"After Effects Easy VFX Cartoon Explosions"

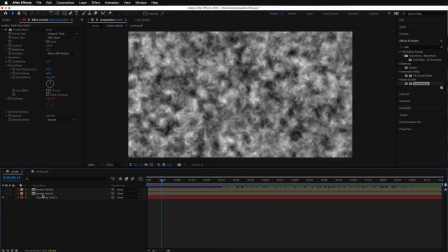8:17 To combine these layers, select this layer.
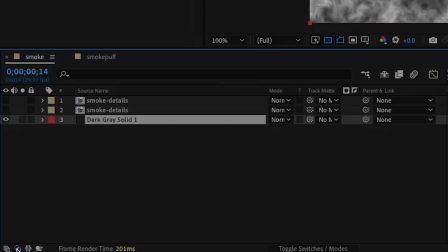8:22 Here's the part where you need to at least pop this one out, if not both. Really just need the second one.
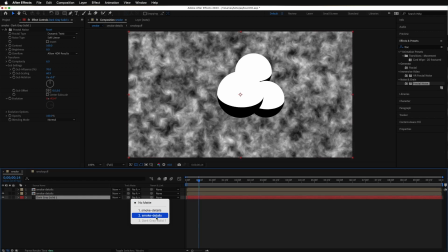8:29 And then from here, I select smoke details on layer number two. If you roll over, you can see it's using an alpha mask.
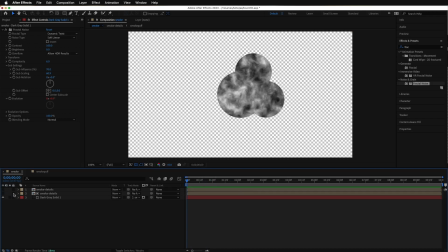8:37 Now, before I add this layer back in, I'm going to animate this rotating slightly.
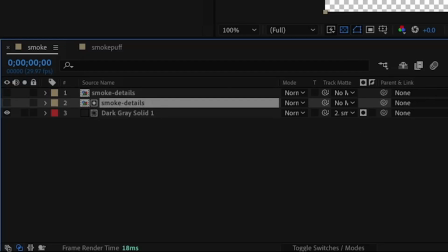8:45 Selecting this layer, which is the shape layer of the smoke puff,
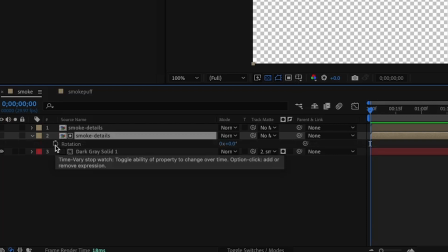8:50 pressing the R key for rotation, and you can animate the key by either clicking here and just animating it a little bit, or just like before, holding down the Option key or Alt key on a PC and clicking here.
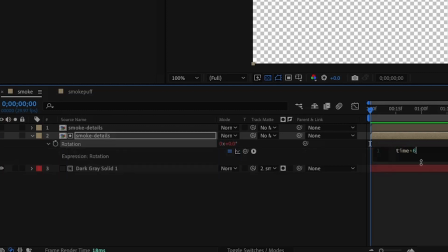9:05 You can use time multiplied by, let's try 60, because it doesn't have to move as fast.
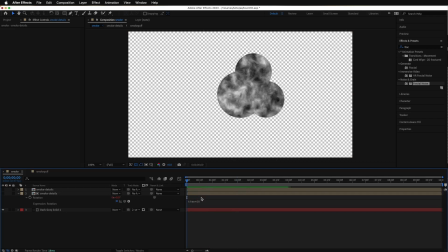9:13 And if that's too fast, maybe I'll go down to 30. Now, as it rotates, I don't want to rotate around the center point.
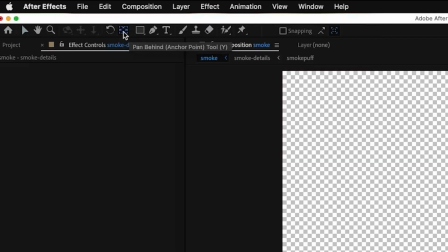9:24 I want it to be a little off center. You can press the Y or click up here to select the anchor point tool and click
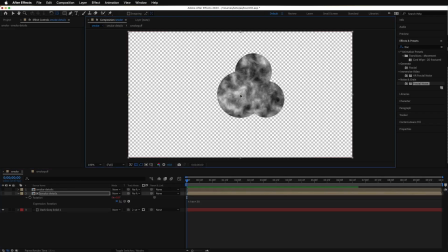9:32 on this smoke layer and just move the anchor maybe somewhere down here. And you could adjust this as you see the final effect. Now, one other thing to do, or actually two other things to do.
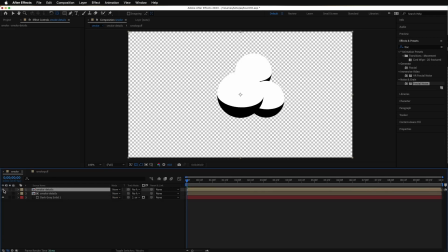9:48 I want to turn on this layer, I'm going to use opacity, suppressing the T key.
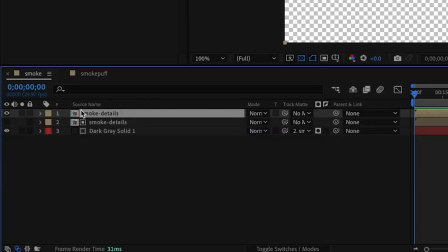9:53 The other way, of course, would have been to expand all this and find opacity down there, but just pressing T for transparency gives you access to opacity.
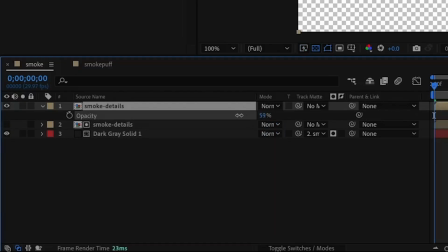10:00 I'm just going to pull this down a bit.
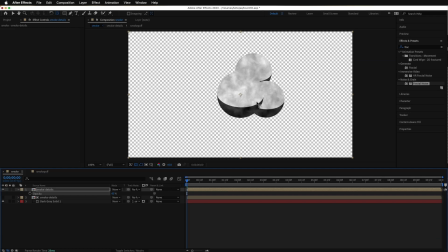10:02 This way, you pick up some of the black outline to make it have that graphic novel cartoon effect look. And I've been holding this anchor tool. I should drop it by pressing the V key or just clicking up here so I don't accidentally move anchor points. This other one moves. It's like, oh no, it's not moving with it.
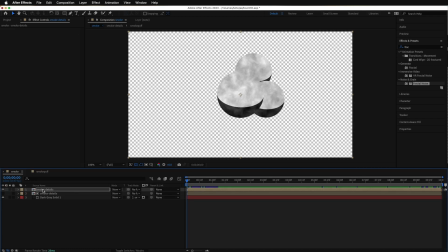10:22 That's because they're two separate layers. To have this layer follow this layer's rotation, all you have to do is press the R key here. Selecting this layer, press the R key to expose the rotation. And next to the rotation is the pick whip right here.
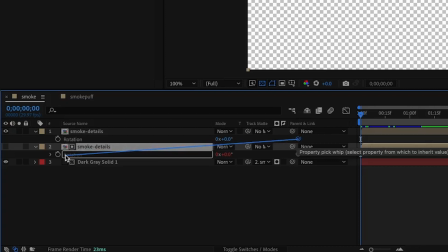10:36 And you can just drag that to the smoke details layer, the one that's being used for the mask, the one that's shut off. And now they'll both rotate together.
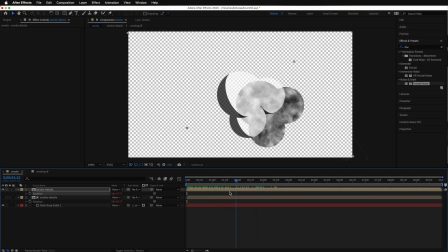10:49 A little bit. Why is one off? Well, that's because the anchor points are different. And that's okay. They don't have to be exactly alike, the anchor points. I will move it a little bit more towards the bottom, like here.
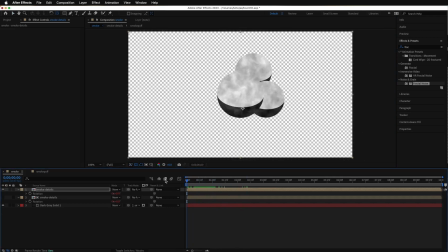11:01 Doing this effect, I found a little visual offset. Makes it look a lot better. The last thing I'm going to add to this layer, and I'm not going to add to this layer.
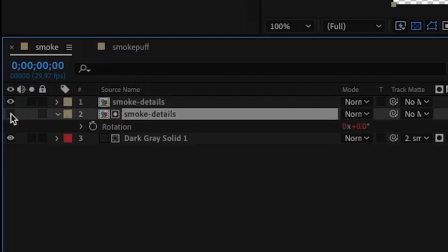11:09 Actually, I'm adding to the smoke detail layer, which is the one behind it, is a turbulent displace.
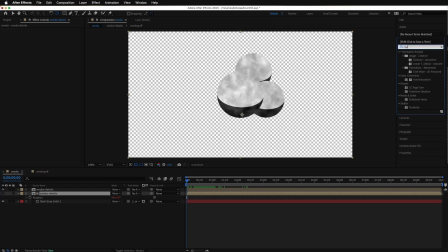11:15 And reason I'm doing that is to add a little extra motion as everything explodes, as the puff of cloud forms. So turbulent displace, to take that one, I'm dragging it onto the smoke details layer, the second one that's being used as a mask.
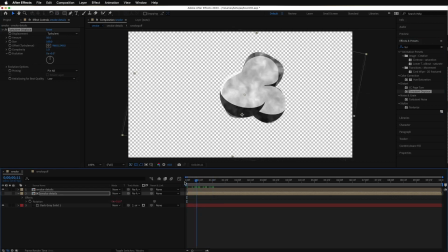11:30 And now you can see what it's going to do, and there's not much turbulent displacement happening. It's happening a little too slow. I'm going to increase the evolution. So evolution becomes this fun shape. This adds a lot more to the visual.
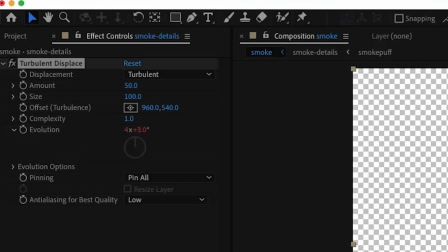11:44 So just like before, holding down the option key and clicking here, type in time multiplied by 200 earlier.
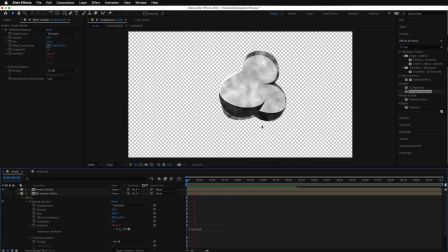11:52 Let me try 200 again. And this makes the cloud look a lot more organic. Going to preview this on a solid black background so it's a little easier to see.
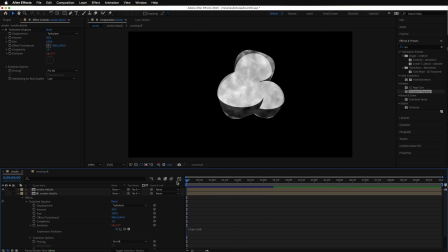12:06 Now that you achieve this, the outside layer will be the composition of the smoke cloud exploding. Just like before, I'm going to fold up these layers. I'm going to select all three of these and then go under layer,
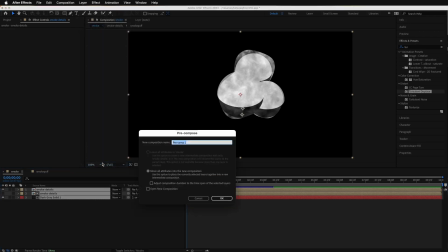12:22 pre-compose, and this will be the explosion layer.